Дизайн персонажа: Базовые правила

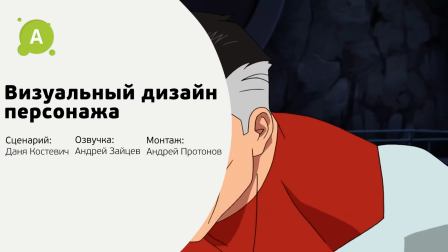Мы любим мультфильмы по разным причинам.
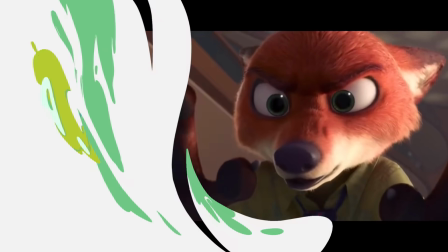Кому-то интереснее следить за сюжетом, кому-то за химией между персонажами, но в первую очередь каждый зритель смотрит на облик героев.
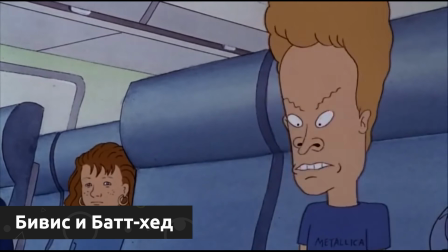Скажите, этот персонаж хороший или плохой? А этот? Можно ли ожидать, что он отправится на битву с чудовищем?
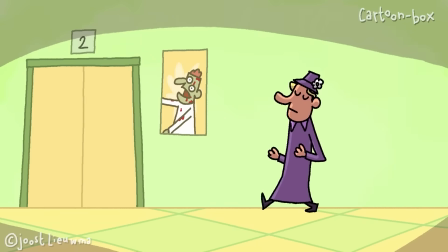Правильный дизайн персонажа позволяет мгновенно считать его характер, а значит помогает зрителю лучше понять задумку автора.
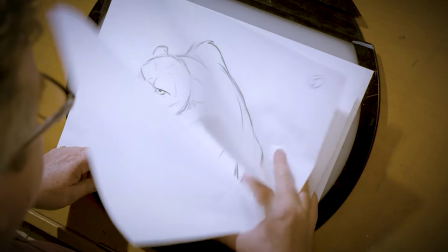Независимо от техники, которую вы выбираете,
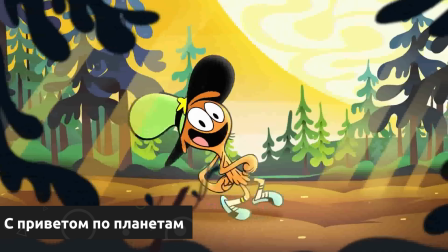будь то рисованная покадровая анимация, 3d или же стоп-моушен важно чтобы персонаж был простым и выразительным на основе скетча можно сделать
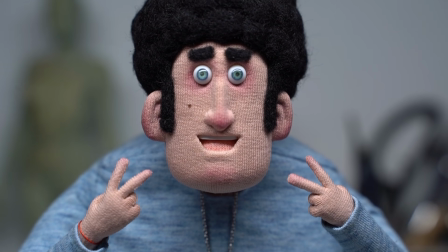2d рик 3d модель или же анимационную марионетку мы предлагаем вам несколько правил
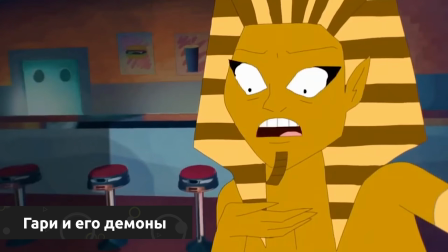по которым создаются персонажи для начала ответьте себе на такие вопросы какую роль выполняет
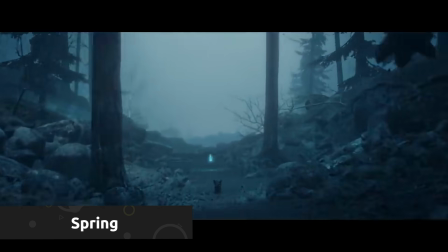персонаж какому миру принадлежит герой в каком сеттинге происходит ваша история какой жанр
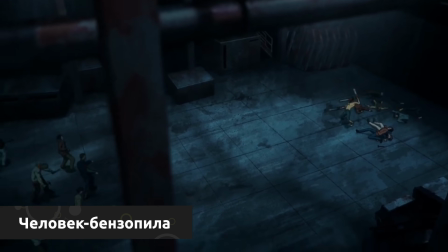какие действия предстоит совершать персонажу как он будет двигаться например это спортсмен значит
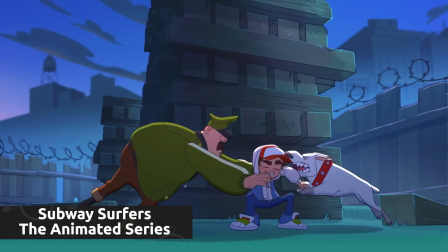он будет лег в передвижении и ему свойственно определенная структура то есть некая форма один
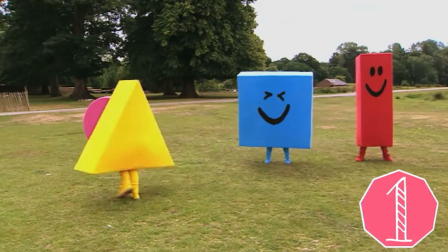из способов создать форму персонажа это выполнить ее из геометрических фигур базовые формы всегда
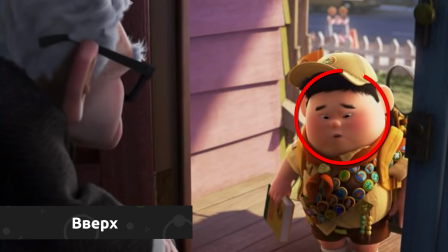вызывают определенные ассоциации круг вызывает ощущение мягкости и подвижности
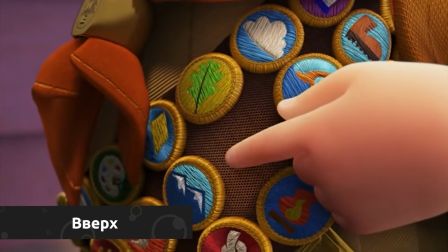говорит нам о доброте и заботливости героя квадрат ассоциируется с жесткостью
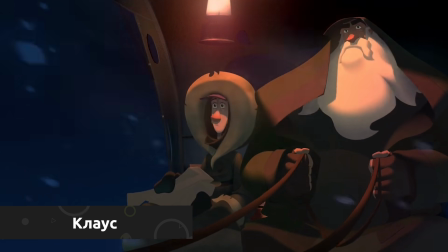и защищенностью он уравновешен и статичен треугольник говорит нам об опасности
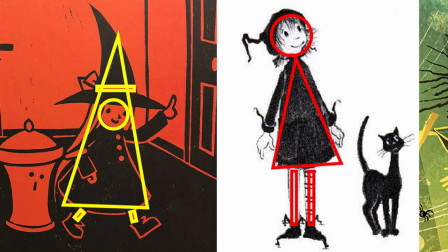колкости и стремительности эти формы можно и нужно смешивать для того,
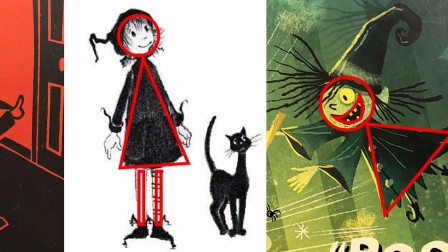чтобы получать персонажей, которые будут вызывать разные эмоции. Например, возьмем за основу треугольник.
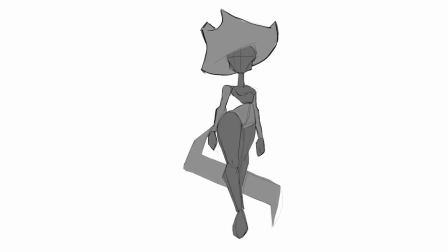Он будет как самой большой фигурой, так и наиболее повторяющейся.
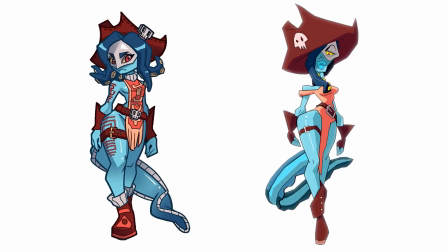Сделаем основные формы более треугольными и добавим кое-где прямоугольники и круги.
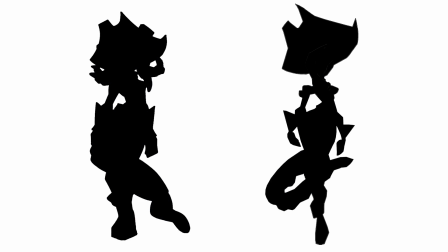Комбинируем эти фигуры — это и будет нашей структурой. С фигурами разобрались?
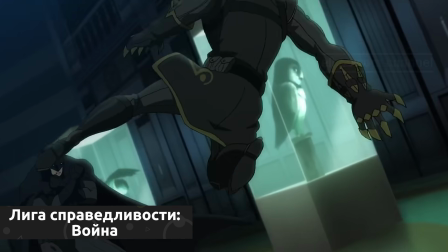Поговорим о втором правиле — о силуэте персонажа. Персонаж должен быть понятен зрителю и не раздражать восприятие.
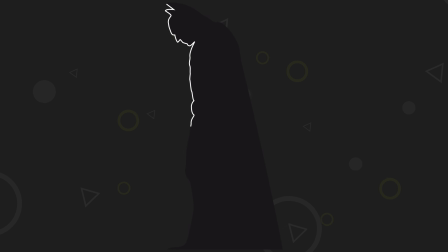Создавайте форму героя перетекаемой, глаз должен с легкостью обвести формообразующий контур, чтобы без труда построить пятно персонажа.
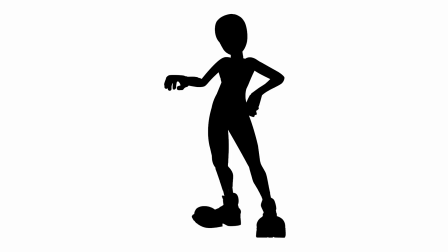В узнаваемости героя на уровне силуэта могут помочь крупные детали,
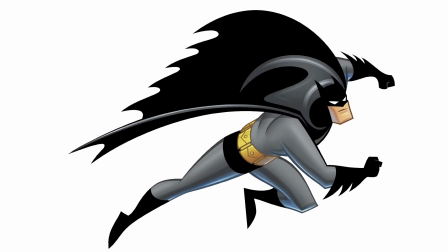выходящие из-за формы самого туловища героя, такие как оружие, плащ, хвост, шляпа и прочее. Следуйте этому правилу, и у зрителя никогда не возникнет проблемы ответить на вопрос.
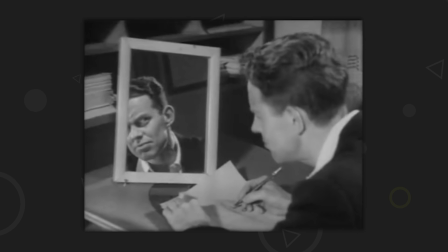Следующее правило звучит как привлекательность. Этот термин отлично знаком любому, кто изучал 12 принципов анимации.
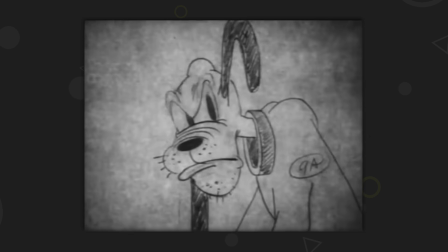Они вообще очень хорошо пересекаются с темой дизайна персонажей. Об этих принципах у нас на канале есть отдельный плейлист.
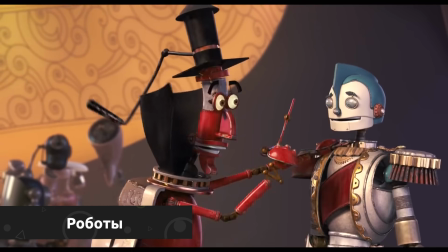Привлекательность определяется тем, какие чувства ваш персонаж по задумке должен вызывать у зрителя.
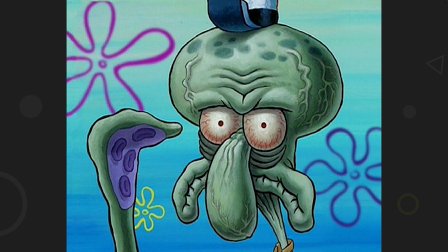Исходя из этого, его внешний вид будет нелепым, злобным, отталкивающим, торжественным, ехидным, дружелюбным или наивным.
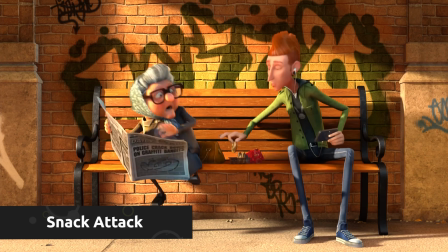Внешний вид может вызывать неоднозначные чувства, и это сильно зависит от места персонажа истории но для нас сейчас важно именно
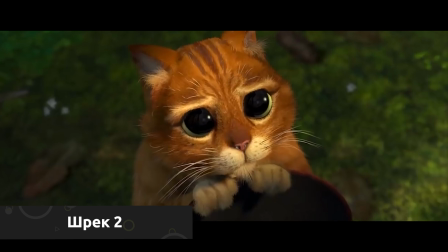визуальная составляющая например большие круглые глаза с крупными зрачками будут вызывать
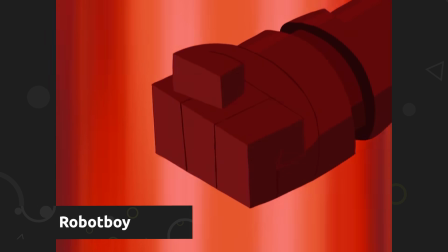ощущение детской невинности квадратные же безжизненности или механичности так например
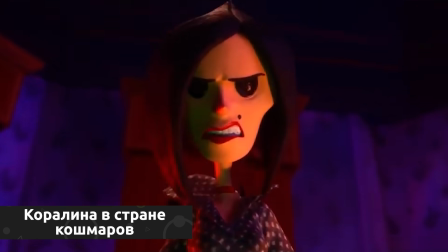последнее время становятся все более популярными антагонисты перевертыши персонажи о злой натуре которых мы
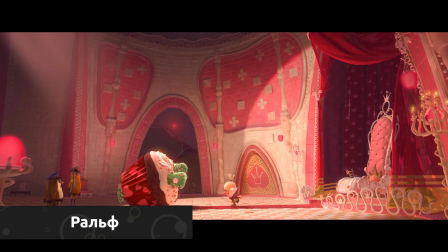можем только догадываться или же не узнаем об этом до самого финала вспомните хотя бы плюшевого
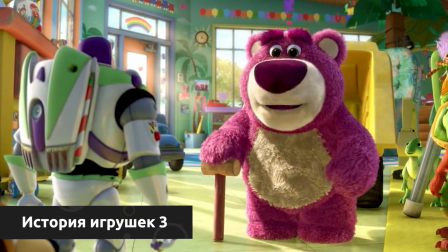мишку лодца из третьей части истории игрушек или мисс барашки с из зверополиса
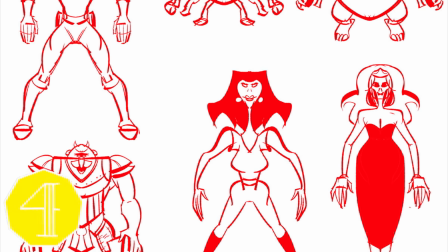четвертое правило гласит что симметричность в дизайне выглядит скучно и статично возвращаемся
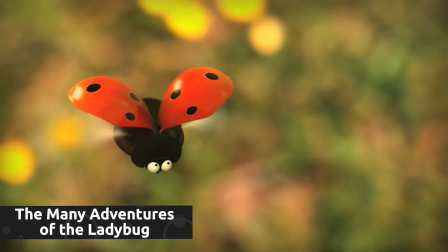к построению туловища из геометрических фигур конечно в целом все окружающие нас существа симметричны
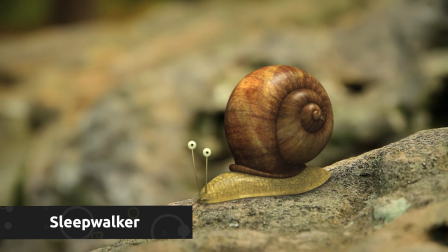но если присмотреться детальнее то полной симметрии не существует даже лица топовых секс символов не симметричны поэтому
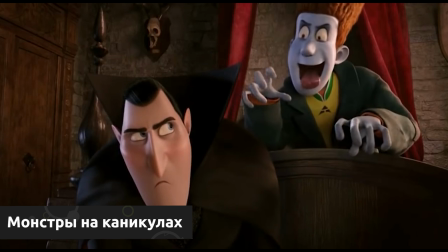можно сказать что у природы есть только стремление к симметрии также и персонаж должен стремиться к симметрии но не достигать ее.
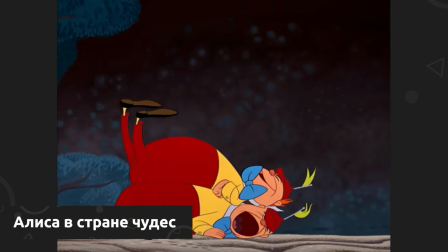Стопроцентная асимметричность убьет в персонажа жизнь, но иногда это можно делать, если того требует история или, возможно, ваш персонаж-робот.
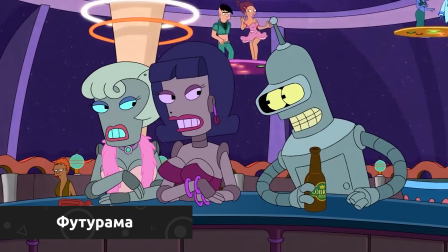В таком случае асимметрично будут располагаться кнопки, лампочки и прочие детали.
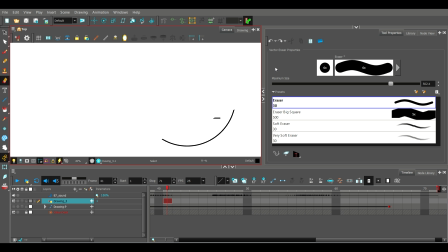На досуге поиграйте с этим.
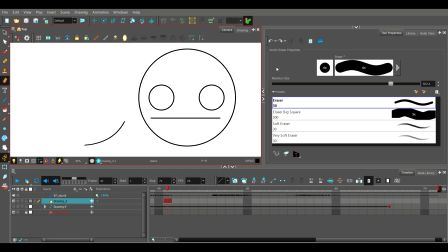Нарисуйте сначала полностью симметричного персонажа, а затем измените его, внося в геометрию персонажа хаос.
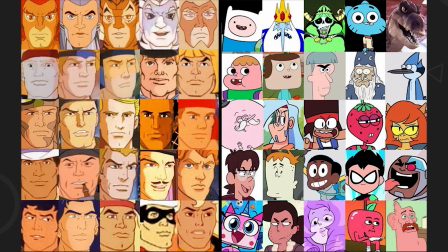Почувствуйте разницу. Используя правильные человеческие пропорции в дизайне мультипликационного героя, мы убьем всю его индивидуальность.
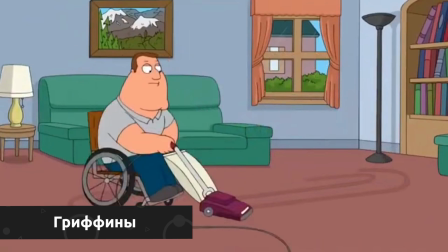Персонаж с правильными пропорциями — это анимационный коллега. Так что пятое правило требует от нас утрирования пропорций.
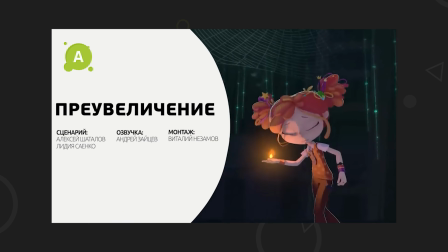Один из наших прошлых роликов посвящен преувеличению в анимации. Гиперболизация также уместна в дизайне.
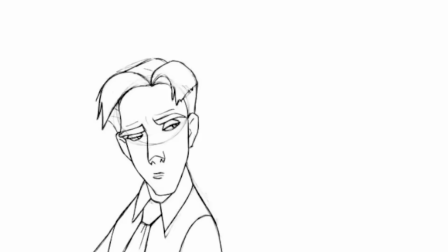Используя преувеличенные пропорции, можно совершенно по-разному влиять на восприятие зрителя.
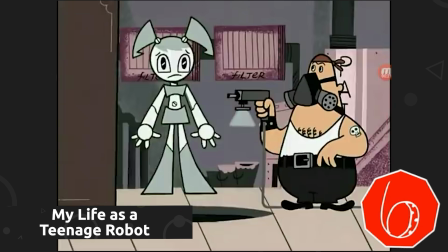С основной формой мы разобрались. Пришло время для детализации. Детализация придает персонажу характерность и уникальность.
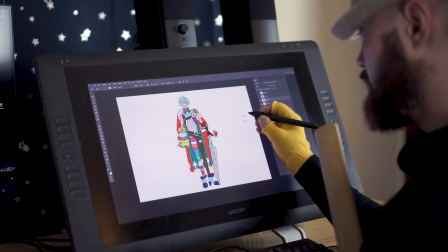У персонажа появляется индивидуальность, но не увлекайтесь. Во-первых, обилие деталей создаст лишний визуальный шум и будет попросту отвлекать зрителя.
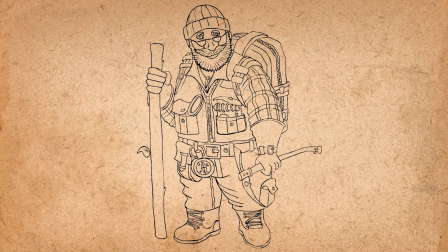Во-вторых, чем больше деталей, тем труднее придется аниматору.
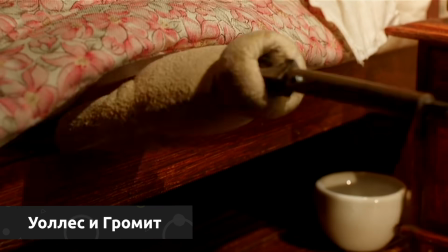Также анимацию усложняют элементы, которые имеют сложную структуру и подразумевают движение по определенным физическим законам.
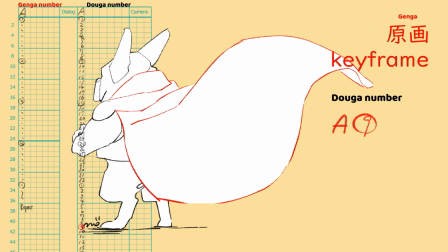Волосы, ленточки, хвосты, дополнительные руки, вторая спина и прочее.
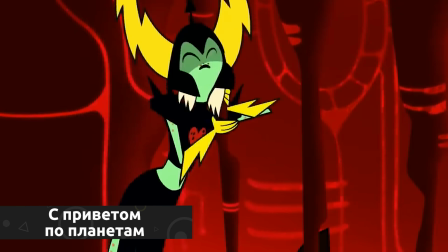Седьмое правило ведет нас к теории цвета. Здесь также как и в случае с детализацией важна умеренность не стоит использовать все цвета радуги
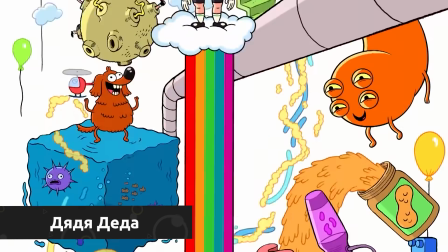иногда достаточно трех цветов или вообще нескольких оттенков одного цвета правильный
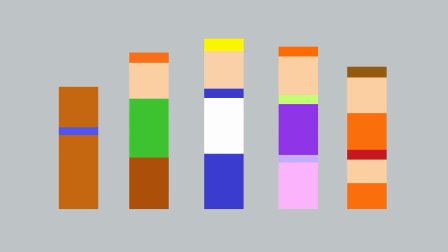подбор гаммы позволит узнать персонажа даже без его формы как же здесь не запутаться один из способов подобрать цвета это использовать цветовой круг и тона согласно ему всего
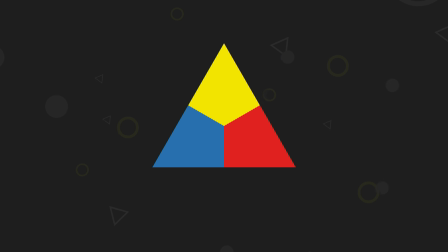есть три первичных цвета красный синий и желтый три вторичных которые получились от смешивания первичных зеленый оранжевый и фиолетовый,
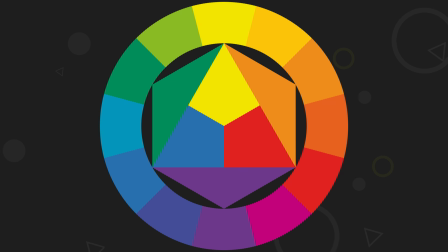и шесть третичных — зелено-желтый, красно-оранжевый и другие. Пользоваться этим кругом весьма просто. Если мы возьмем два противоположных цвета, то получим комплементарную пару — это будет два максимально контрастных цвета. Аналоговые цвета находятся на круге рядом.
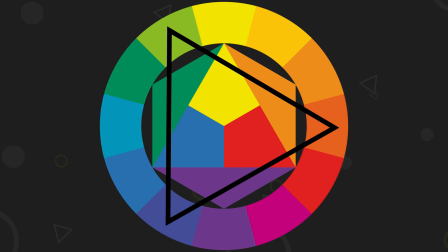Если вам нужно три контрастных цвета, то используйте треугольную схему, просто выбрав любые цвета на углах равнобедренного или равностороннего треугольника. Монохромная схема использует оттенки одного из цветов круга.
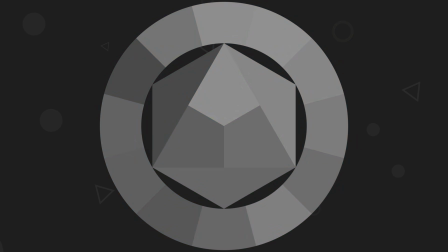А если вы придумываете нуарного персонажа, то вам подойдет ахроматическая схема, включающая в себя черный, белый и оттенки серого.
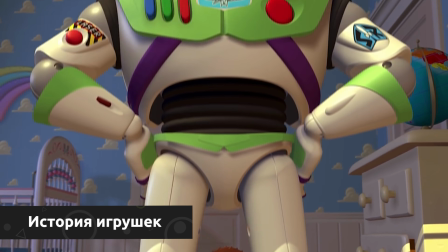Наконец-то наш скетч готов. Персонаж уже выглядит интересно и хочется увидеть его в действии.
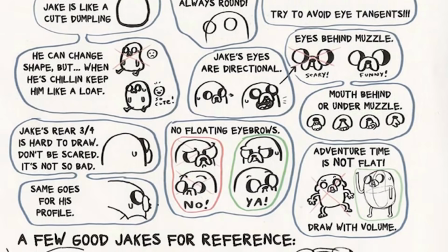Что делать дальше? После того, как форма персонажа готова, создается модельный лист или моделщит.
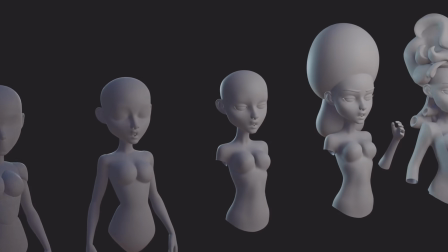Это нужно для того, чтобы моделлеру было проще подготавливать вашего персонажа для анимации.
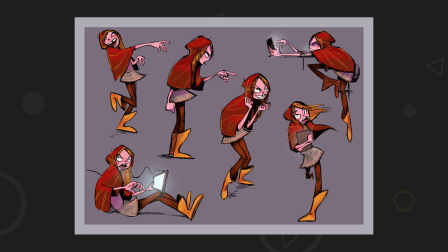Необходимо нарисовать профиль и фас персонажа. Далее следует сделать несколько поз, это нужно для понимания того,
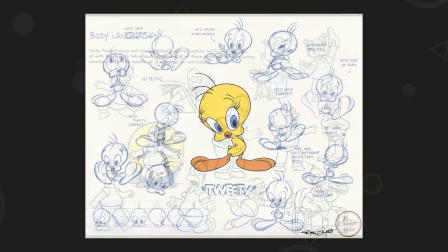как персонаж будет меняться внешне во время движения, как он будет себя вести и как будет выражать эмоции.
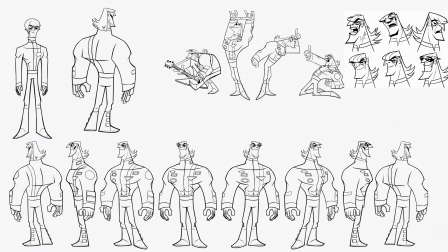Простому персонажу хватит профиля и фаса, но если герой сложный и имеет множество деталей, то в Model Sheet добавляется больше разворотов.
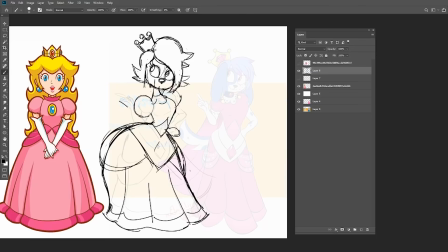Три четверти спереди, вид сзади, три четверти сзади. Кстати, не бойтесь пользоваться референсами на всех этапах создания персонажа.
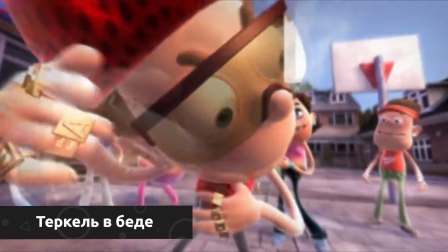Это базовый инструмент любого художника. Теперь задаем вопрос, как охарактеризовать персонажа.
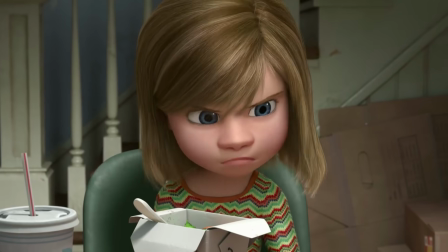На этом этапе должно стать ясно, как будут выглядеть движения и выражения эмоций. Необходимо выпрямить все согнутые в естественном состоянии элементы,
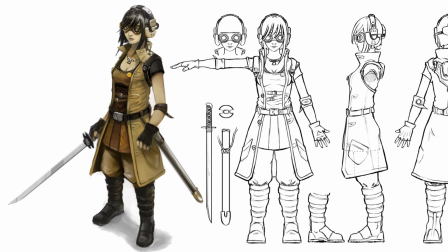расположить на поверхности тела дополнительные детали, чтобы было понятно, как они будут выглядеть при полуповоротах.
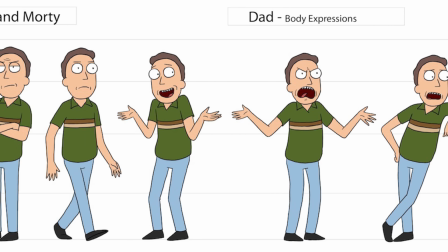Показываем все крайние положения, измеряемых при движении персонажа элементов.
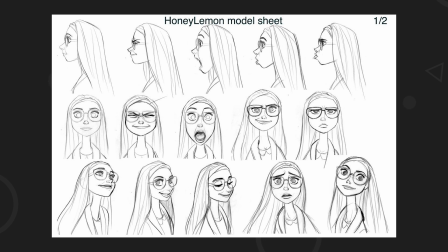Можно приложить уточняющие крупные планы, например, лицо, где будет уточняться форма носа или глаз, чтобы моделлер все понял однозначно и в соответствии с вашей задумкой.
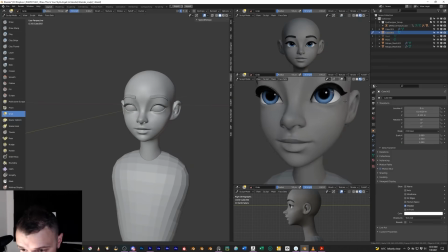Также это поможет моделлеру понять, где будут впадины на теле персонажа, а где выпуклости, чтобы не делать все плоским по умолчанию.
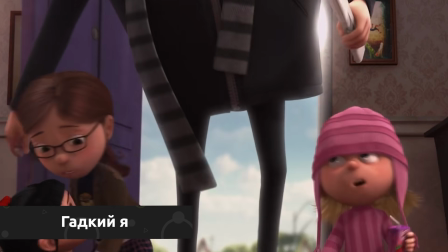Интересный факт. Глаза человека с возрастом не меняют размер в отличие от головы, поэтому у ребенка они кажутся крупнее по сравнению с головой, чем у взрослого.
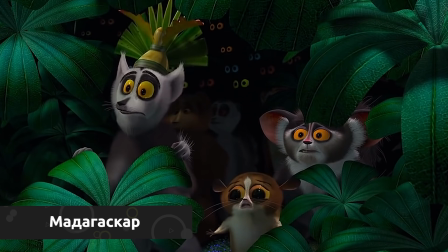Следовательно, чем моложе персонаж, тем больше ему надо нарисовать глаза относительно головы.
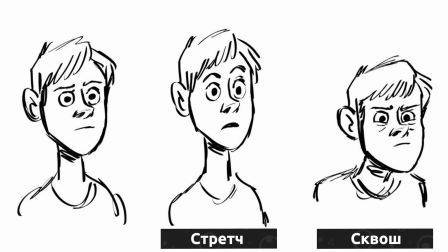Также на модел шите желательно показать, насколько у героя выражены сквош и стрейч, как тело, так и его деталей.
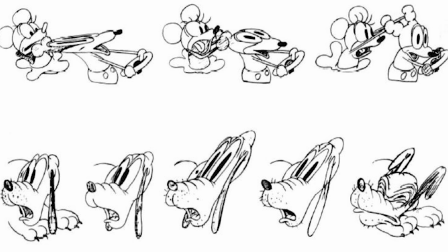Это покажет степень подвижности персонажа и отразит степень его раскрепощения.